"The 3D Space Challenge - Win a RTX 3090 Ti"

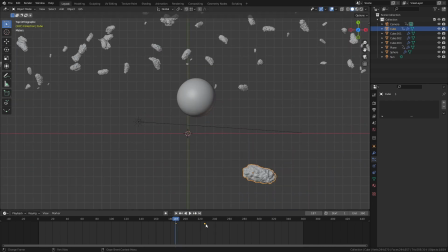8:40 Make sure you right click on the timeline for any animated objects like this and set the interpolation to linear,
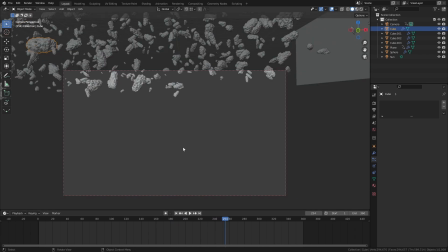8:46 otherwise it'll slow down at the start and end of its movement.
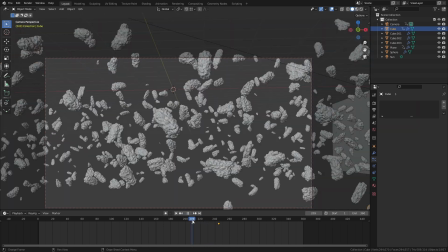8:49 So now the asteroid is zooming past the camera, but if we render out a frame of this, you'll notice that it doesn't have any sense of movement.
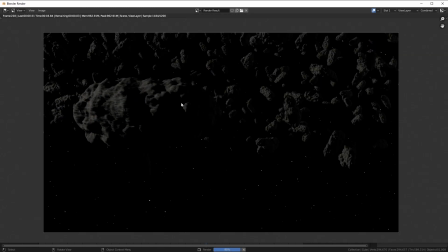8:56 So I'm going to enable motion blur and just lower the mount slightly so it's not too blurry as it goes past.
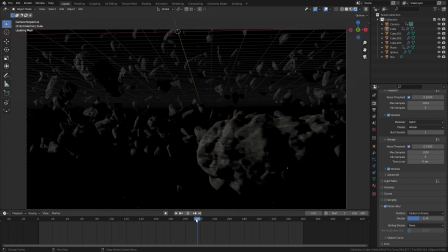9:02 If we re-render this, you can see that things are looking much nicer.
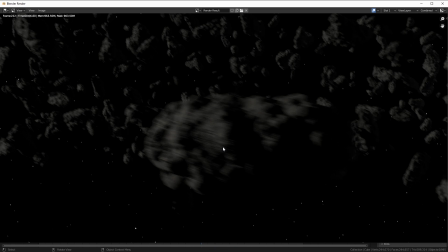9:06 The RTX 3090 Ti supports Nvidia's GPU accelerated motion blur.
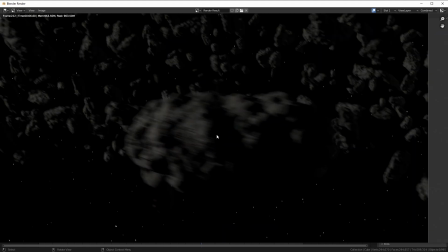9:12 So even with hundreds of moving objects like this, the motion blur only adds about 1 second to the render time, which is frankly nothing.
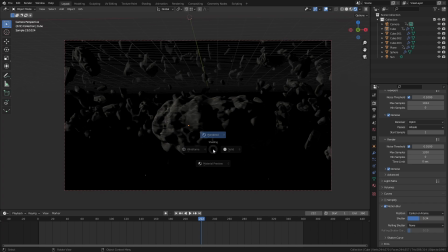9:19 I want to add a little trail of dust coming off this asteroid as it flies past the camera, which is fairly easy to do.
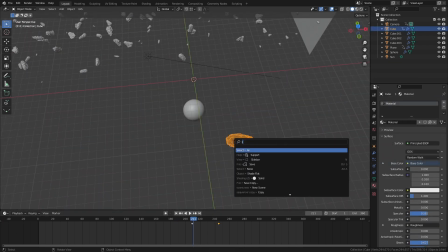9:25 I'm just going to select it and do a search for quick smoke.
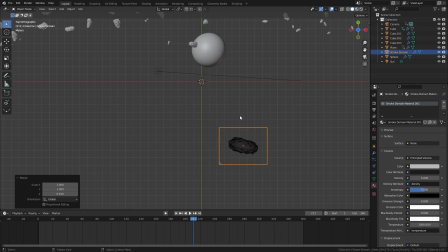9:28 Then in edit mode, I'm going to change the bounding box's shape that it covers completely the path of the asteroid as it goes past the camera.
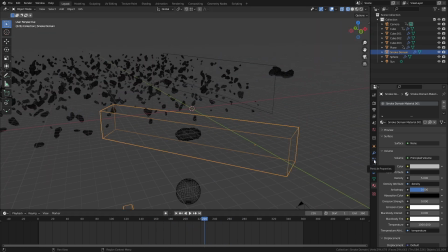9:37 I'm going to increase the resolution of the domain and I'm going to turn on adaptive domain, which will just speed things up a little bit when we come to bake this out. Then I'm going to enable dissolve and noise in the volumetric settings.
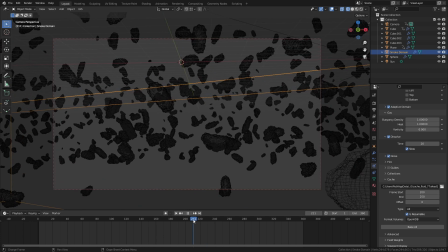9:49 I'm also going to set up the cache for baking.
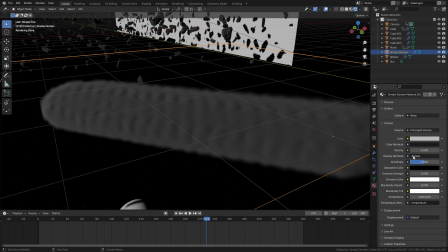9:54 Now once that's baked out, we just need to go into the volume material settings and lower the density a little bit and give it a slight little bit of brown color.
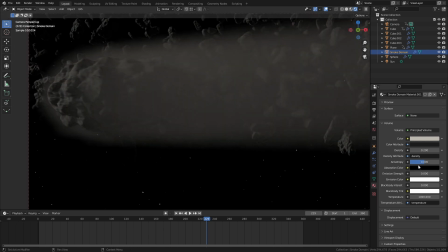10:01 That's going to make it look like a nice little subtle trail of dust just coming off the asteroid.
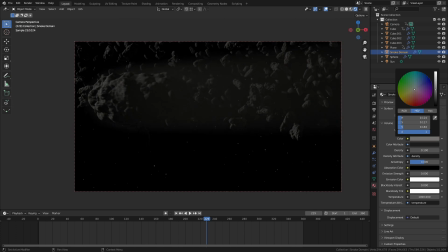10:06 Finally, we can add a touch of variation to the asteroids by just changing their color slightly.
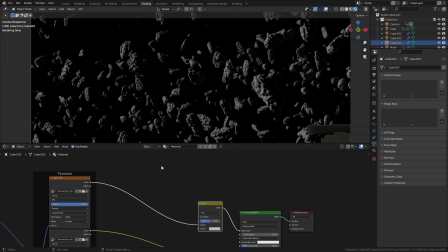10:11 Select one of the asteroids from the group we made earlier and go into the material settings. add a MixRGB node, a color ramp, and a particle info node.
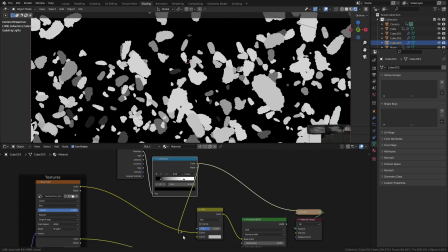10:22 We can plug the random output of the info node into a color ramp, and then we can mix that in with our base texture.
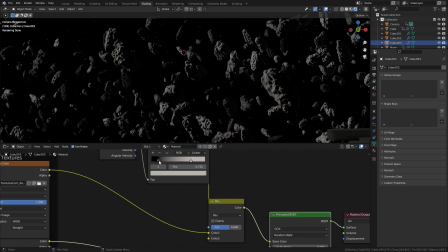10:28 Now we can just select a few different colors on the ramp and it'll automatically add a little bit of color variation to all of the rocks.
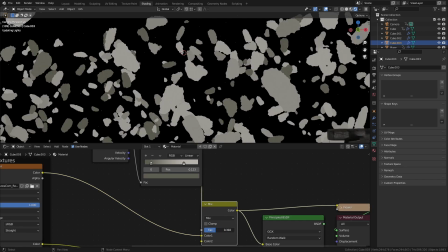10:35 Try to keep this pretty subtle, you don't really want a multicolored asteroid field. Or maybe you do.
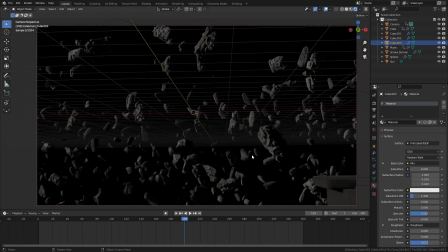10:41 I'm not the cop, so you can do what you like. Okay, now the asteroid field is looking pretty good, let's move on and finish that planet.
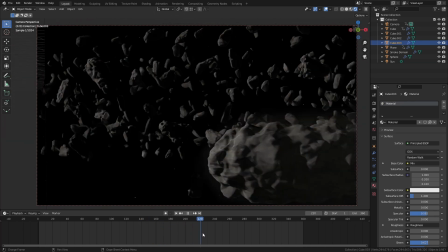10:47 You can use pretty much whatever texture you want for the base of a planet, or you can do it completely procedurally.
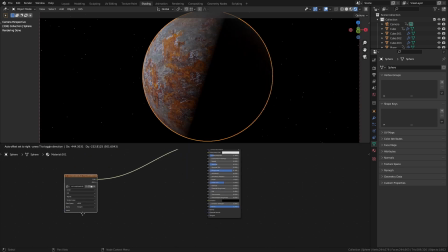10:53 I just grabbed this rusty metal texture from my folder. I'm going to be using this as the base color, and I'm also going to run it through a really low strength bump node.
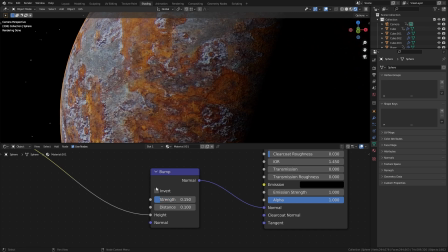11:04 I have basically no plan for what I'm doing here.
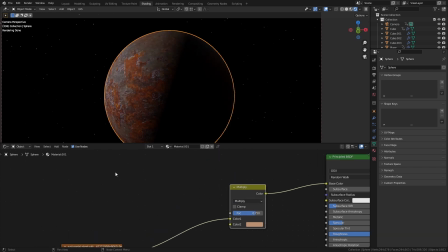11:06 Whenever I make stuff like this, I just grab a bunch of Musgrave textures, noise textures, color ramps, and mix nodes, and I start just bashing it all together.
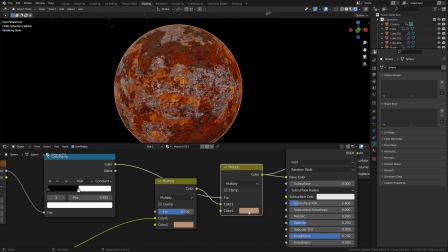11:14 I find that if you set the color ramp mode to constant, it often gives you an effect that looks quite a lot like a planet.
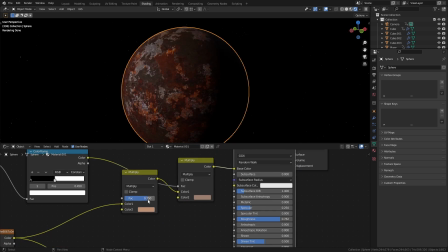11:20 You end up with all these different geological zones, which kind of reminds me of those dark patches that you get on Mars.
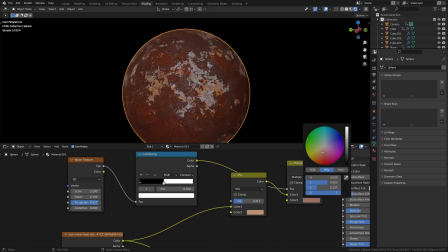11:26 Once you're happy with the surface of the planet, you can move on and make the clouds. Now these are actually really easy to do.
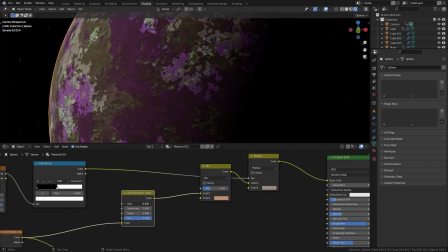11:32 If you look on the internet, there's quite a few places where you can get cloud textures.
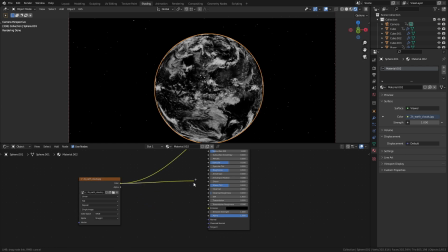11:37 You just need to load one of these into your material and use it as the alpha channel of the principal shader.
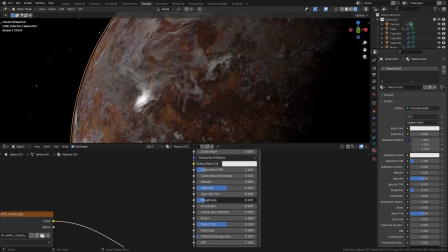11:44 Finally, let's add a little bit of atmosphere to this planet. Just duplicate the sphere and scale it up once more.
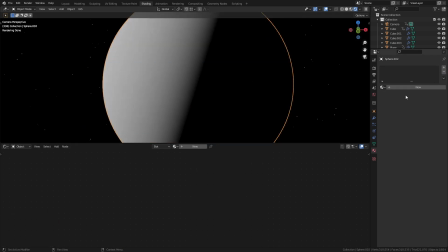11:50 Add a new material to this and remove the principal node. Add a principal volume node instead and plug that into the volume input.
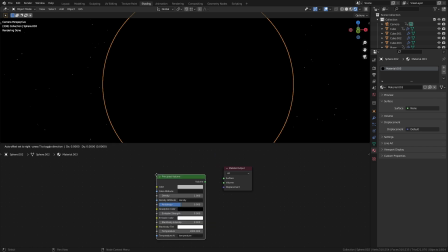11:58 You can give this a blue tint and you get this really nice effect like there's an atmosphere around the planet.
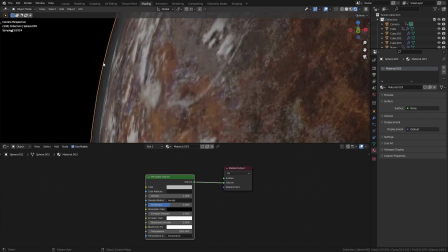12:03 Increasing the density will make the planet look like it has a thicker atmosphere and reducing it will make the atmosphere look thin.
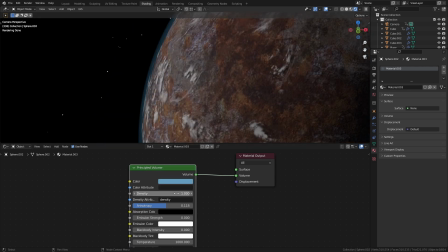12:09 This RTX 3090 Ti can use Nvidia's Nano VDB technology,
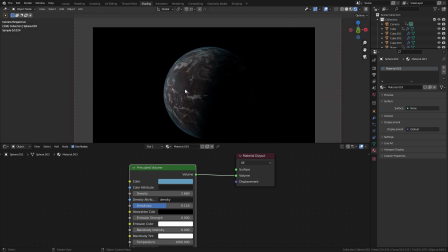12:15 which is a really great rendering tool for path tracing volumetrics in real time.
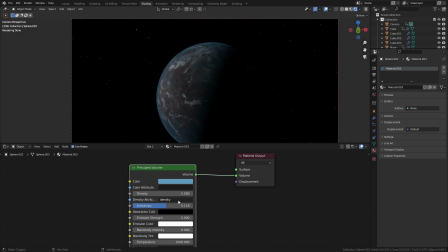12:19 It's nice to be able to dial in settings for volumetrics like this without having to wait for loads of time while the noise clears up.
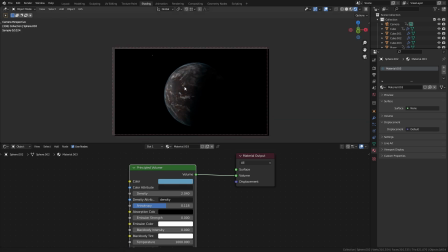12:25 Whoever wins this GPU is getting a really powerful tool. So once you put that all together, you'll end up with an animation that looks something like this.